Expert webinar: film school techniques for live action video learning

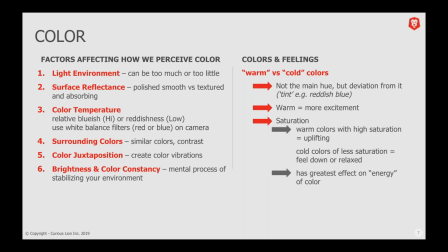15:23 So I think the point here, again, is when you're scripting and you want to convey these feelings these moods just using a simple filter on your on your edits and post production and actually do that for you and it saves you a lot of time having to to explain that in the script
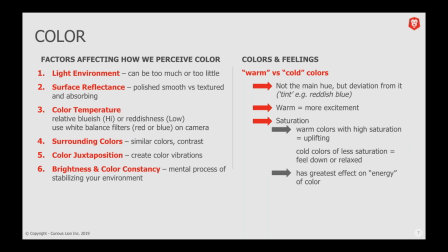15:41 a couple of other examples express profession design and presentation and character development yep nesting a story told inside a main storyline I love that yeah definitely and changing the sort of color filters to
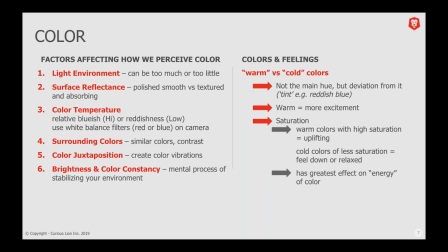15:58 show these two different stories and a lot of cool things you can do there to play around with how that you know resolves and the colors start to match up definitely some cool ideas yeah color to make words pop out Joe
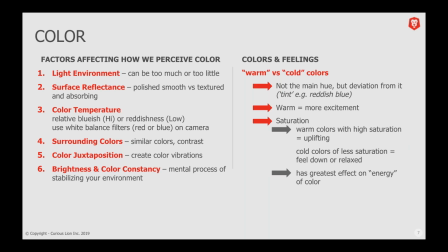16:16 thanks for for thinking on the spot appreciate that yeah so yeah so these are all these are excellent and this is this is a good little warm-up for for the next the next four because as you'll see I think what's what's interesting for me there's no you know there's no like there's no right or
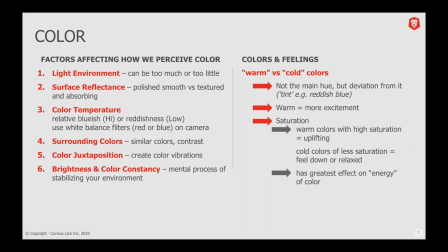16:34 wrong answer of ways to use this it's just more like opening up all these great ideas that you can use it for so I think for me when I did this research initially it was just the ideas just started flowing of ways that you can use it in in your video production so
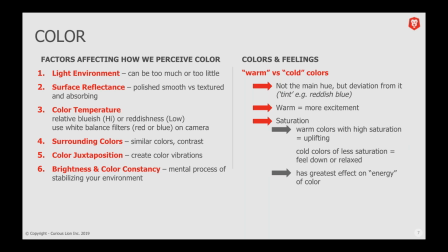16:51 oh my gosh we've got so many here it's awesome colors to emphasize we've got a couple minutes then i'm going to move on to the next one brain equals cool and emotion equals warm yeah that's awesome using
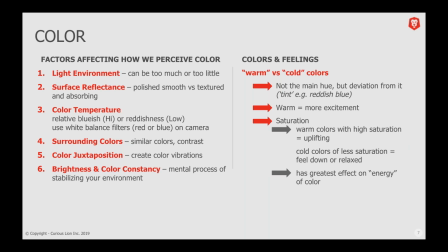17:06 alpha effects to make images and words come into focus i like that yeah so um danger yeah so sandra that's that's a that's a great point there we've definitely used that as well uh yeah so and and just like that that emphasis and
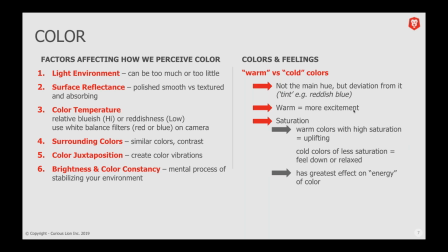17:24 capturing attention so that's a good transition um anna into what i'm going to talk about next which is the the 2d aspect so this is kind of using the the real estate that we have of a screen all right and how how we use that and how the borders of our screen are
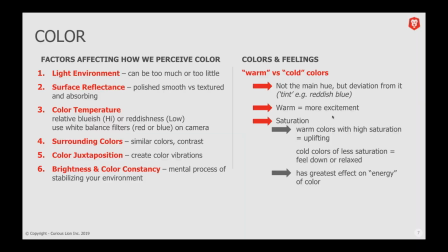17:41 actually kind of magnetic and therefore attract attention in different ways so let's go and have a
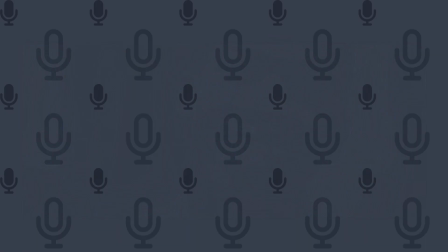17:47 look at what that looks like let me share the second video with you guys all
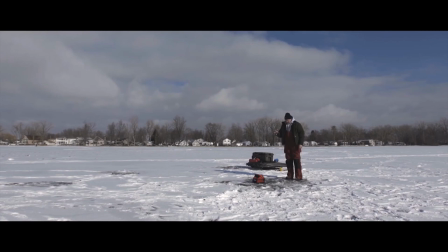17:54 right so I'm going to turn my computer audio all the way up and let's hope this plays well for you guys so with the rule of thirds if you divide the frame into three segments horizontally and vertically by placing objects of interest
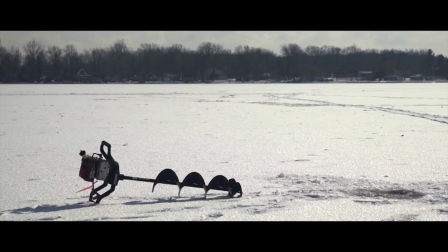18:11 in the intersecting points we create an image that is pleasing to the eye there
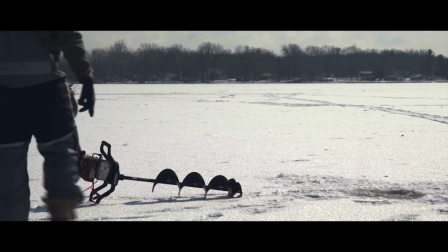18:16 are many books on the rule of thirds and how it applies to nature in much more detail
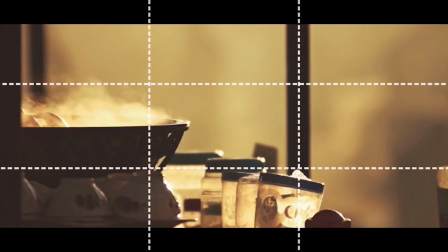18:20 but just following this one simple rule can dramatically improve your shots.
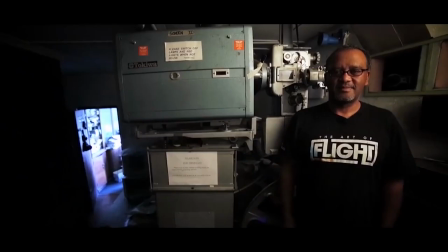18:26 In a wide shot we can create balance in the frame with how our subject matter relates to their surroundings
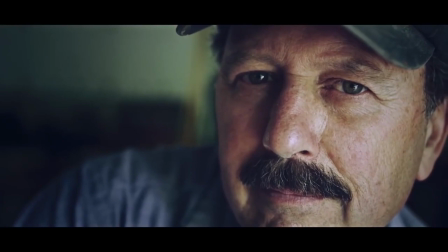18:32 and when we're in a medium we can place that person on the lines to make a pleasing frame.
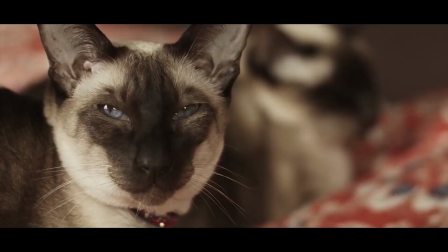18:39 When we're in the close-up by placing the eyes on the intersecting points helps draw our attention to them.
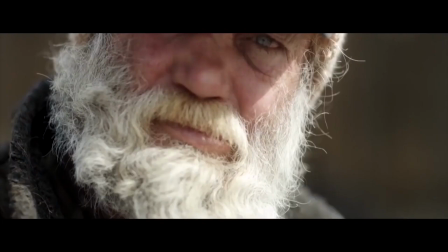18:44 The eyes as they say are the windows to the soul and they automatically draw our attention to them.
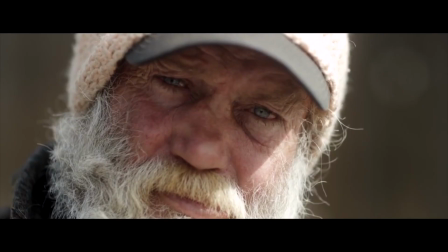18:51 By placing them on the rule of thirds we are helping to drive the viewers attention that way.
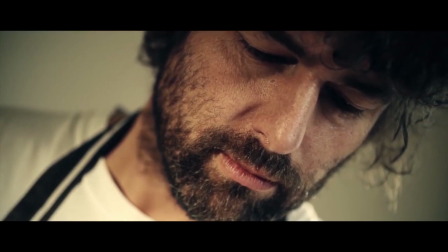18:56 We can even sacrifice many other things by keeping the eyes on these intersecting points.
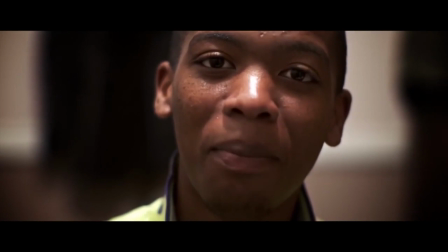19:02 We can chop off the top of somebody's head in the frame as long as the eyes are in focus.
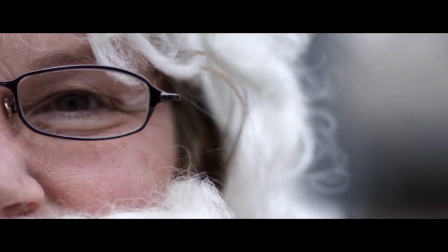19:07 In fact we can get away with quite a lot as long as the eyes are in focus on the intersecting points.
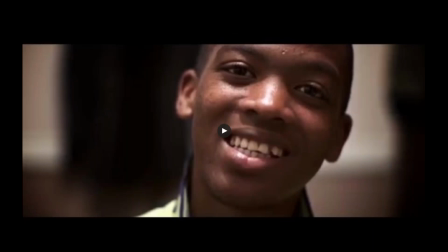And a audio quality, some people are still saying they're not getting the audio coming through.